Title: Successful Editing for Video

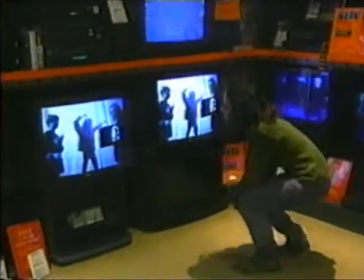46s
Most television programs use material which has been edited. The average length of a shot has become shorter and shorter over the years.
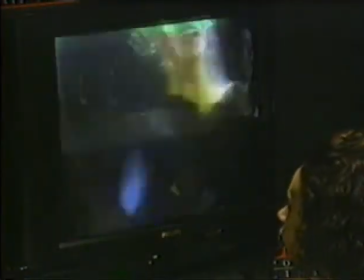54s
In this pop video, pictures are changing at a rate of about 1 every 2 seconds.
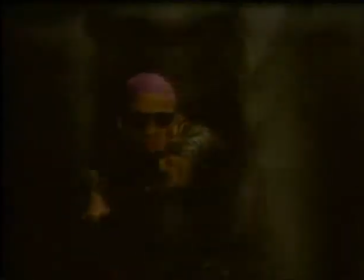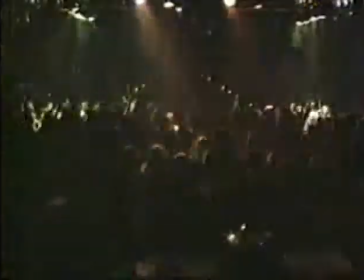Today's television audience expects this constant change of images and understands the visual grammar used by program makers.
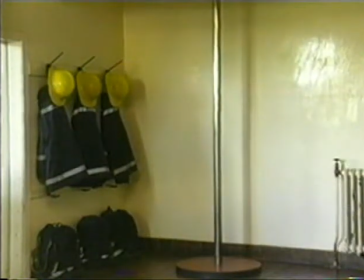79s
Editors need to follow the rules of perception. If they don't, things look odd.
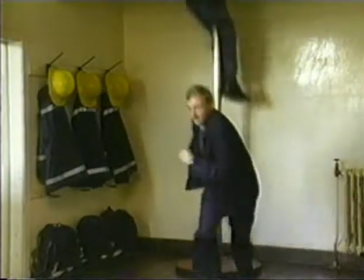84s
What's wrong with this cut?
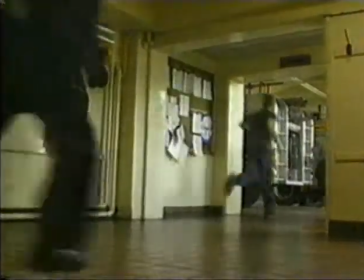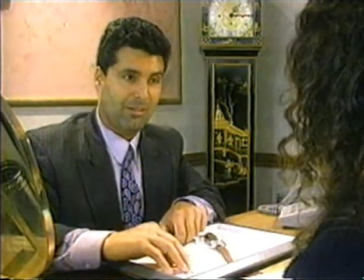92s The cheaper one is far more accurate than the expensive one.
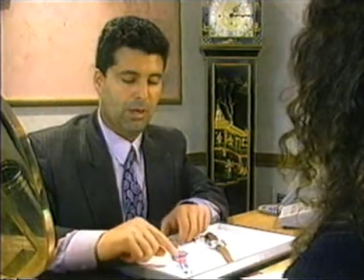97s
The picture seems to jump.
Vibrates, the more accurate it becomes. Whereas the quartz movement can have what we call oscillations.
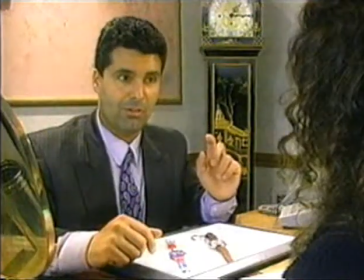106s
She's looking in the wrong direction.
Times per second. A mechanical movement cannot compare in accuracy.
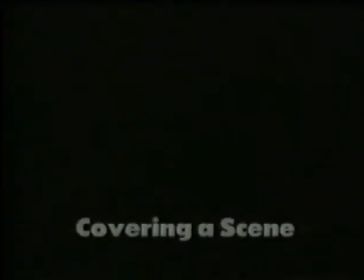112s The accuracy of the cheaper one would be far greater than the one.
First, let's see what a drama scene is like.
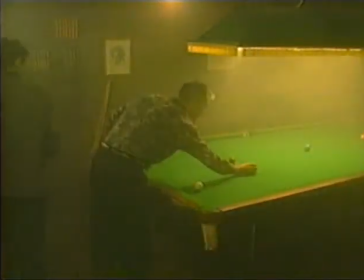117s One more.
With no editing.
She's going out.
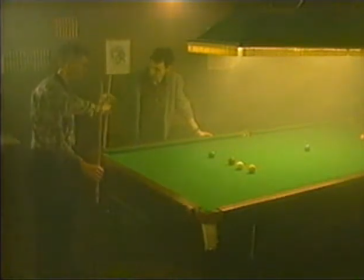125s There's someone. You go.
This wide shot was okay to begin with, but it soon becomes visually uninteresting. Television works best with close-up and detail. This time, again with no editing.
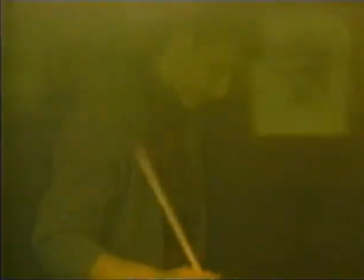140s One more.
This approach is to follow the focus of attention using constant camera movement.
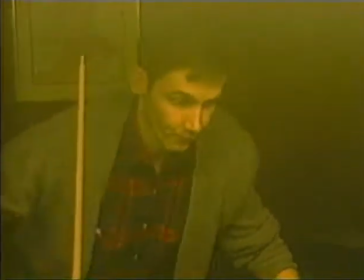145s She's going out.
It needs careful planning, though, to avoid sudden changes of angle.
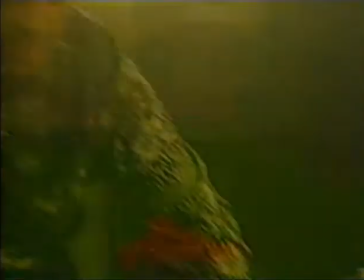150s
Lots more fish in the sea, Whoops. mate. An edited sequence of static shots gives you more control.
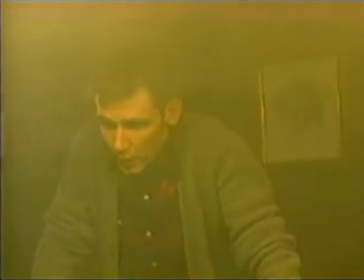157s
Cutting between angles involves the audience more in the character and action.
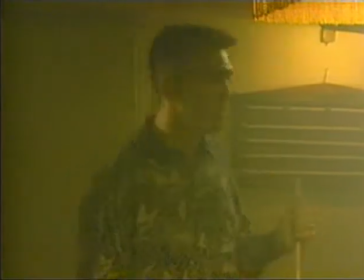164s Lots more fish in the sea, mate.
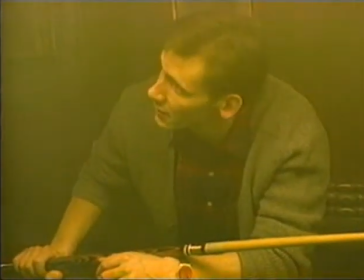170s You know, I didn't think she was like that. Don't take it to heart, mate.
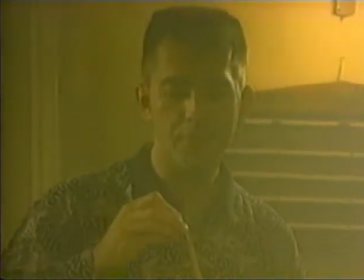177s All boils down to the same thing in the end.
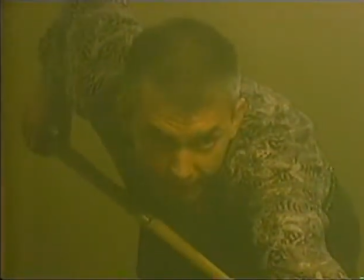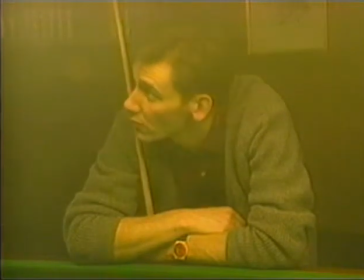188s Beautiful. Winner takes all?
In this example, the director has provided the editor with basic cover for the scene.
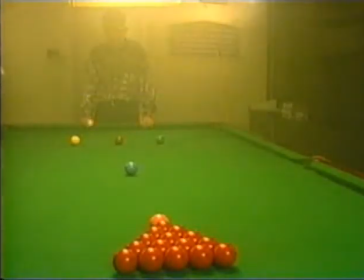197s
A wide shot to establish the location,
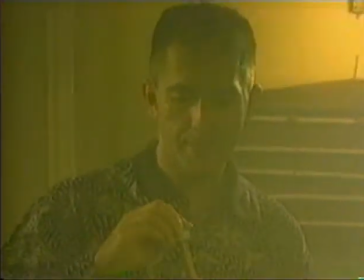201s
medium shots which direct our attention between speakers, close-ups of detail to pace the action.
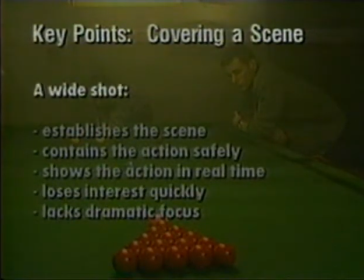212s
Key points covering a scene. A wide shot establishes the scene, contains the action safely, shows the action in real time, loses interest quickly, lacks dramatic focus.
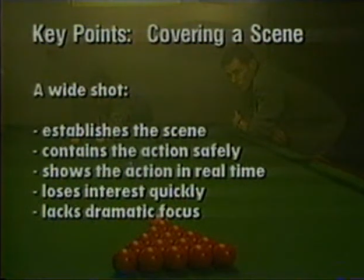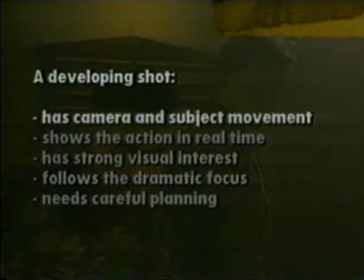238s
A developing shot has camera and subject movement, shows the action in real time, has strong visual interest, follows the dramatic focus, needs careful planning.
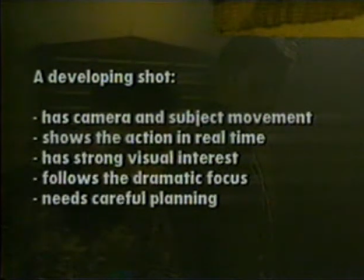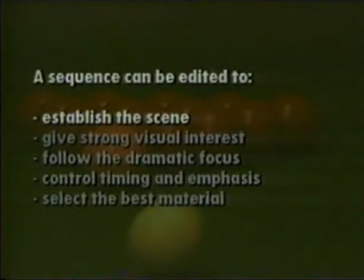261s
A sequence can be edited to establish the scene, give strong visual interest, follow the dramatic focus, control timing and emphasis, select the best material.
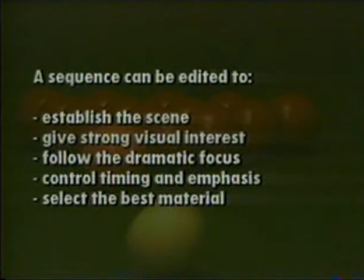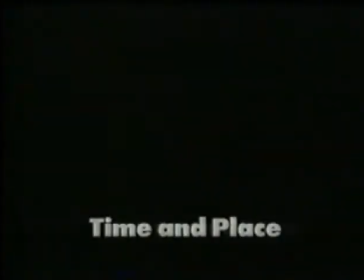Editing increases the power with which you can structure a story.
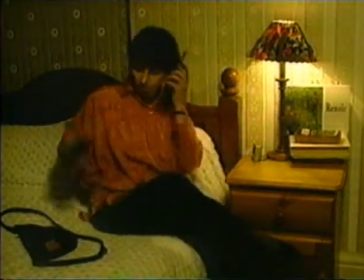293s
Jumping from one location to another means that we don't have to hear this telephone conversation from one place.
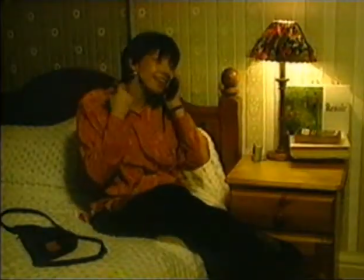299s
We can see both reactions.
Look, I'm late. Gotta go. Okay.
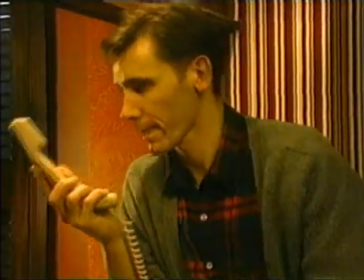304s
You can compress time. The return journey to the snooker room is covered by a single cut.
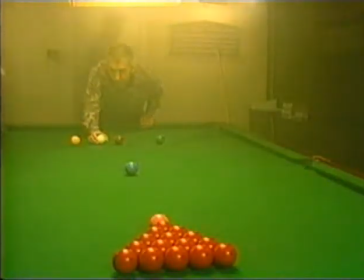311s One more. She's going out.
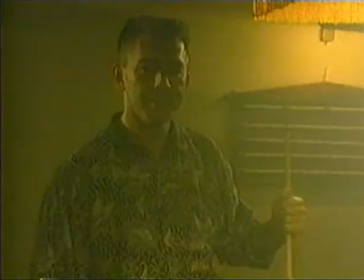315s
Within a single scene, the camera viewpoint can hop instantly from one position to another to follow the dramatic focus of the story.
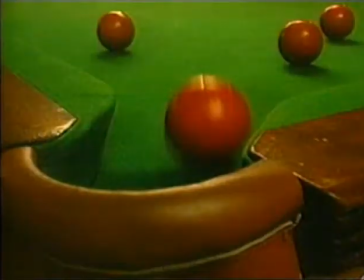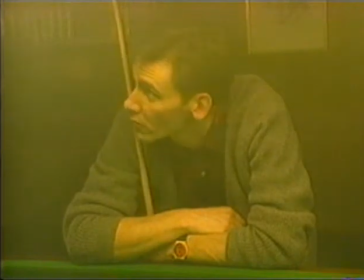328s Winner takes all?
One of the characters gets a long break and proceeds to clear the table.
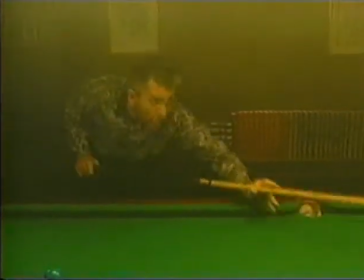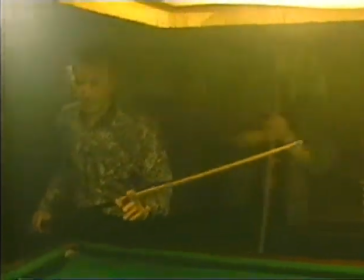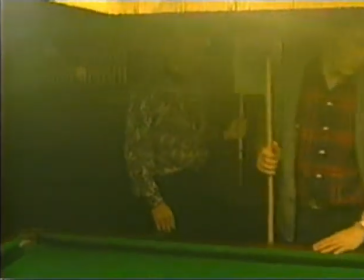346s
This takes too long. It's much more effective to compress time and speed things up, like this.
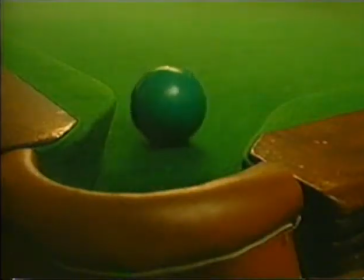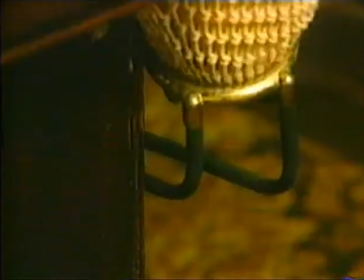359s
Shooting from different angles means we can cheat in the edit to improve his performance.
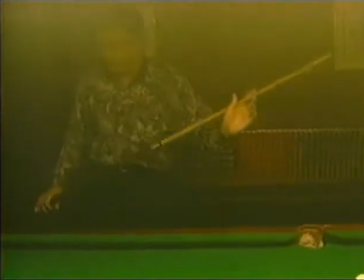364s
Another way to edit the material is to cross-cut between locations, effectively developing two parallel storylines.
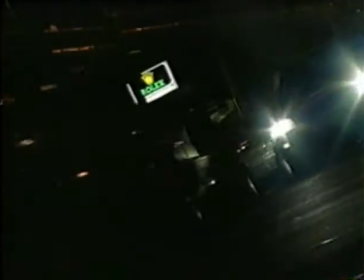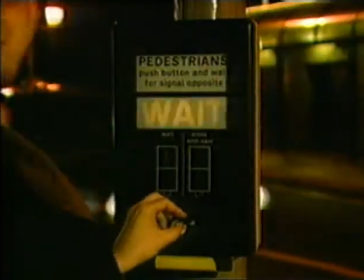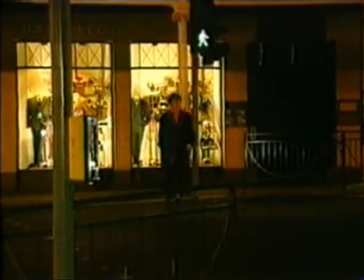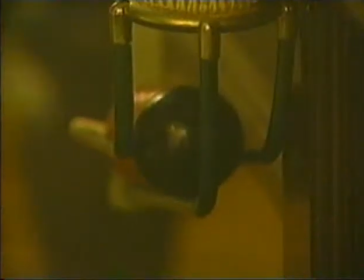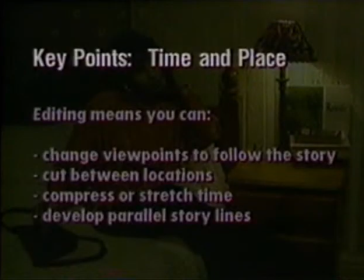392s
Key points, time and place. Editing means you can change viewpoints to follow the story, cut between locations, compress or stretch time, develop parallel storylines.
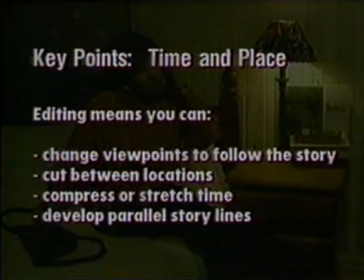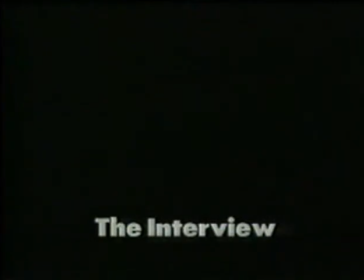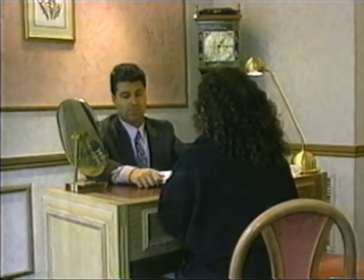421s
Here's an interview with a shop manager. Conventionally, interviews are done in a single take, and so changing camera position isn't possible. Here's the single take unedited.
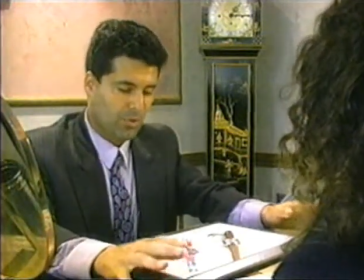433s Yes, I've got here two watches which are at the extreme of the Swiss market.
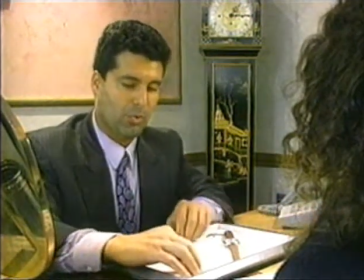440s You have a Swatch watch which is
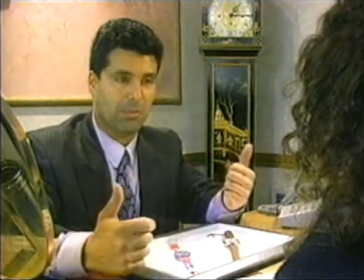444s made out of a resin plastic material with a quartz movement.
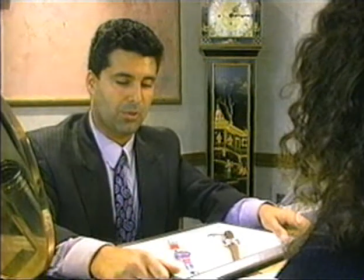449s It takes one power cell that lasts approximately 2 years and retails at £27.50. You have there another one which is towards the other extreme of the Swiss market,
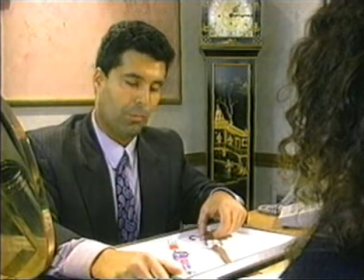462s which is a perpetual calendar chronograph,
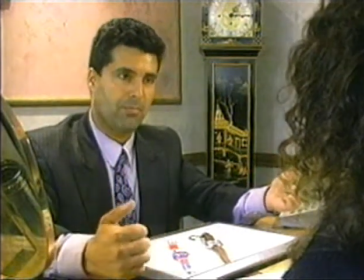467s which basically gives you the stopwatch facility and a perpetual calendar reading up to the year 2200.
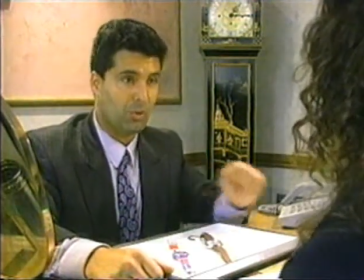477s And that one retails at £12,000.
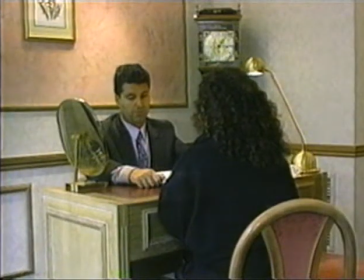480s
The speech needs to be edited and reduced to its important points, but this will cause the picture to jump, as we saw earlier.
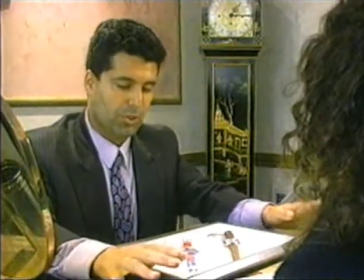487s I've got here two watches which are at the extreme of the Swiss market.
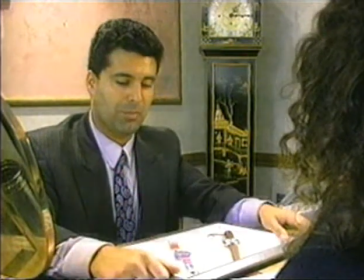492s You have a Swatch watch which lasts approximately 2 years and retails at £27.50.
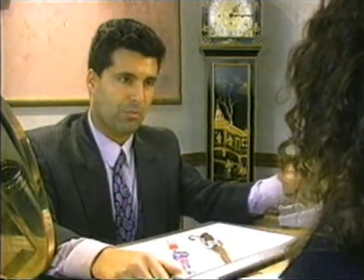501s Another one which is towards the other extreme of the Swiss market retails at £12,000.
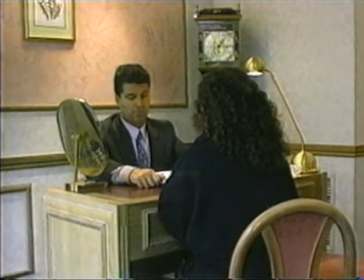508s
You can hide the joins by cutting away to something else relevant to the story. For example, this wide two-shot could establish the scene. Close-ups of the watches will increase our interest.
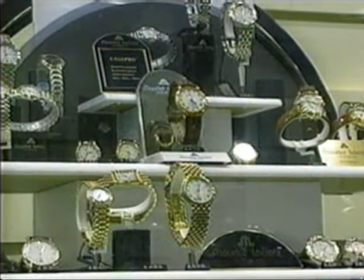524s
More general shots of the shop window display.
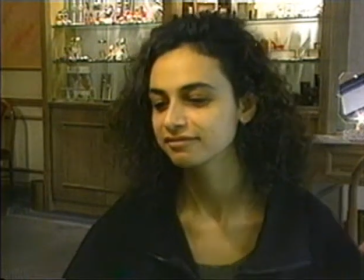531s
Listening shots give basic cover.
Why do you think people...
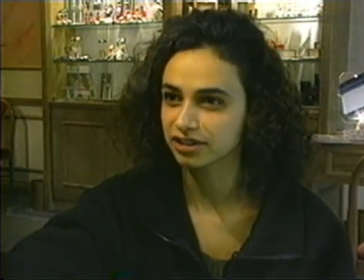538s
And also a shot of the questions, which could be recorded at the end of the interview.